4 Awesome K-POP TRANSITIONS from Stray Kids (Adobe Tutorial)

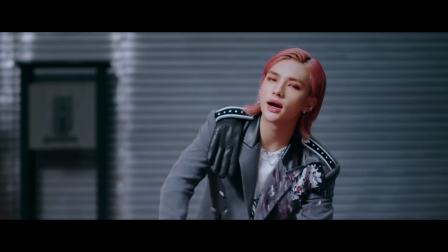for our third transition we'll be playing around with moving elements which you can see right here taking the shot is fairly easy make sure you
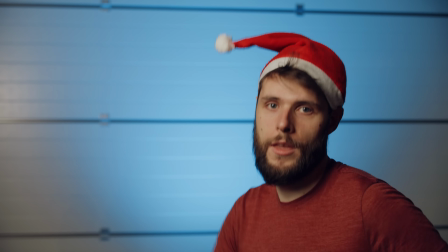have two talents in it one in the foreground and one in the back let your talent in the front do something and after that pull your focus to
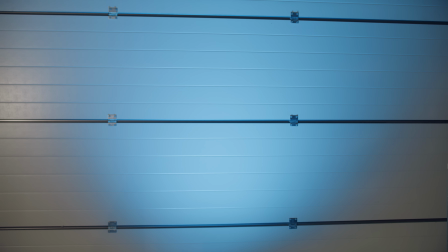the second talent now leave your focus on the same distance and take an empty shot our second shot doesn't need to be anything special so
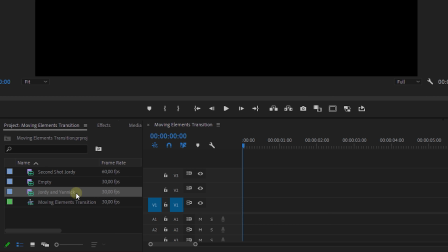just shoot whatever you want and now it's time for premiere pro put your clip on the timeline and go to the point where you want your assets to
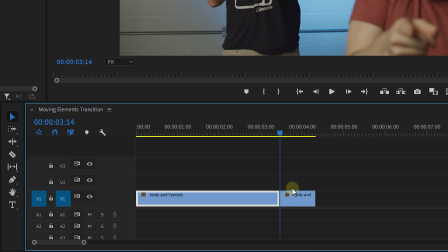move around. Make a cut on this point. Copy this two more times by holding alt and dragging it up.
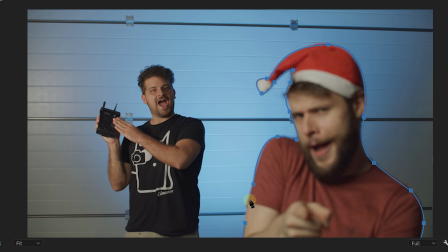On the third layer mask out your foreground talent and don't forget to animate this a few frames.
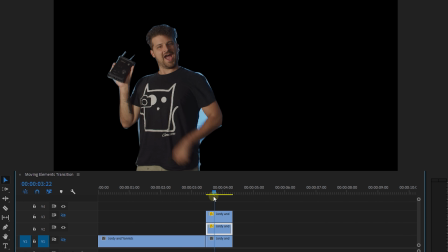On the second layer do exactly the same for your background talent.
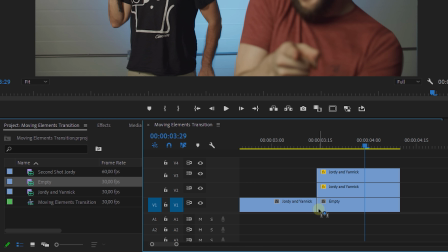Go to the first layer and replace the clip after the cut with your empty shot and nest your second and third layer.
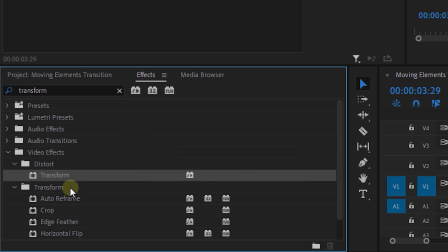Now we'll add our final animation. To do this we'll be using the transform effect so we can add motion blur later on.
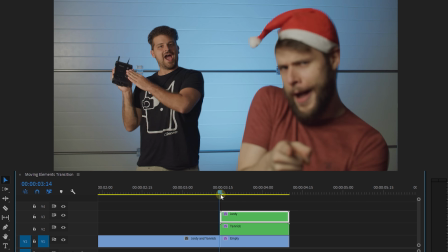Add this to all three of your clips and give them an animation. Don't forget to add Easy is out and Easy is into your keyframes.
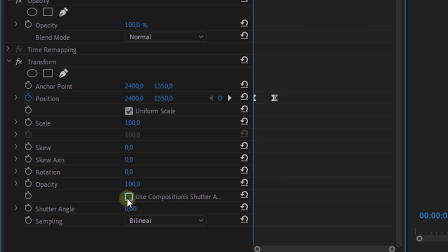Enable the motion blur by unchecking the use composition shutter angle. And of course choose a shutter angle.
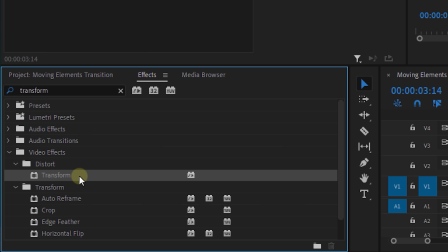Let's nest these three layers together and again add the transform effect to it. Here you can put a slight zoom animation to it.
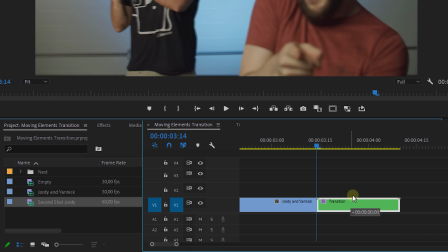Again Easy is your keyframes. Finally move this layer one layer up and add your second shot under it.
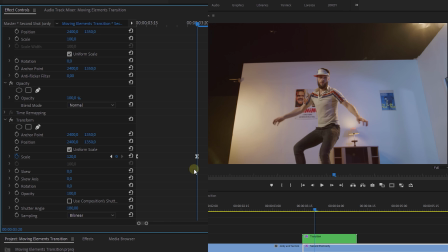Again put a slight zoom on it to match the zoom of your first shot. And there you go, easy as that. Then the last transition which is going to be a simple one, a foot wipe. Now for this transition you need one specific thing and that is the same floor in both shots. So this means you don't need to change your location. However, if you want you can of course, just have the same floor.
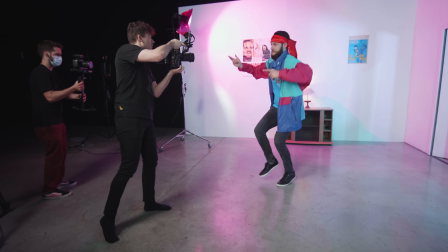But what you do need to change is your outfit. Then your dancer can dance and on a certain moment you wipe down with the camera towards the dancer's foot and stop there.
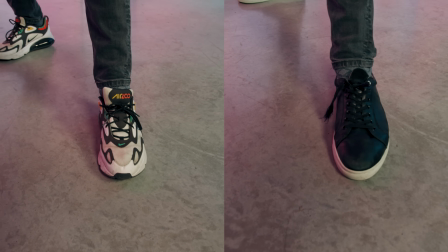In the second shot try to start with the exact same framing as you ended in the first shot.
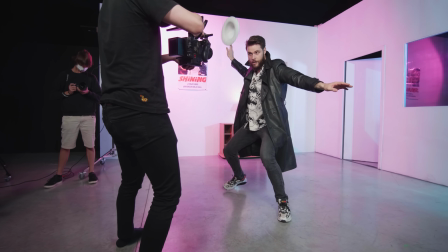Next wipe up again and reveal the dancer with some fresh new clothes. Very important don't set your shutter speed too high because we need the motion blur to hide stuff.
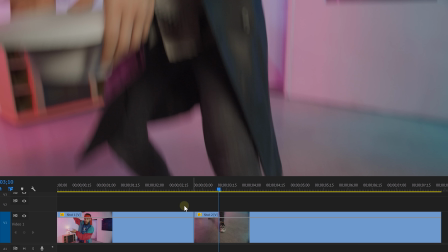Then in Premiere Pro we can simply combine them with a cut in both movements. Match the two shots with the position and scale.
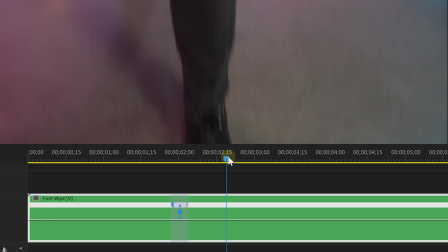Maybe even use a simple short crossfade and And if you want, you can always nest everything together and use the speed ramp to enhance the movement.
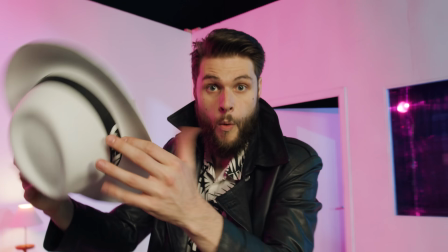And that was it for this week, guys. But I still owe you a Yannick Fun Fact Fountain! Did you know that K-pop is a real industry?
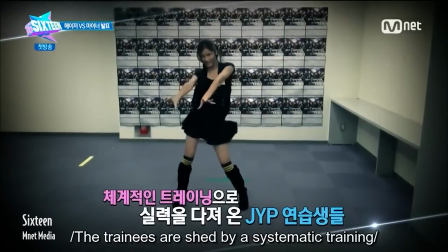Management agencies in South Korea look for new idols or K-pop singers in other words at a very young age.
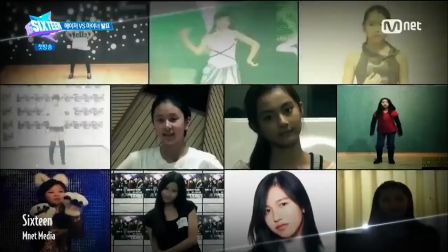They train them in music, dance and language skills, preparing them for their debut. And apparently training such a idol costs around a few million dollars.
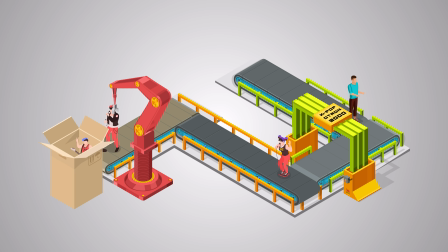That's one perfect running kpop machine. And that was it for today guys. Thank you so much for watching. I hope you enjoyed it. Thank you Storyblocks video for the support. And like always, stay creative.
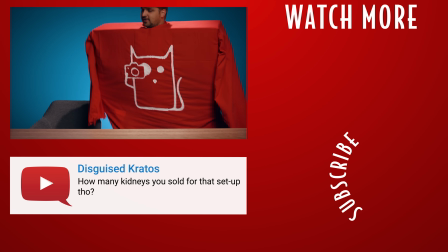It's Copycat Friday, you'll love it. Hey, I'm back, I like to be back. Ooh, hey, I'm back, I like to be back. Ooh, hey, I'm back, I like to be back. Ooh, hey, I'm back, I like to be back. It's got big at Friday. You'll love it.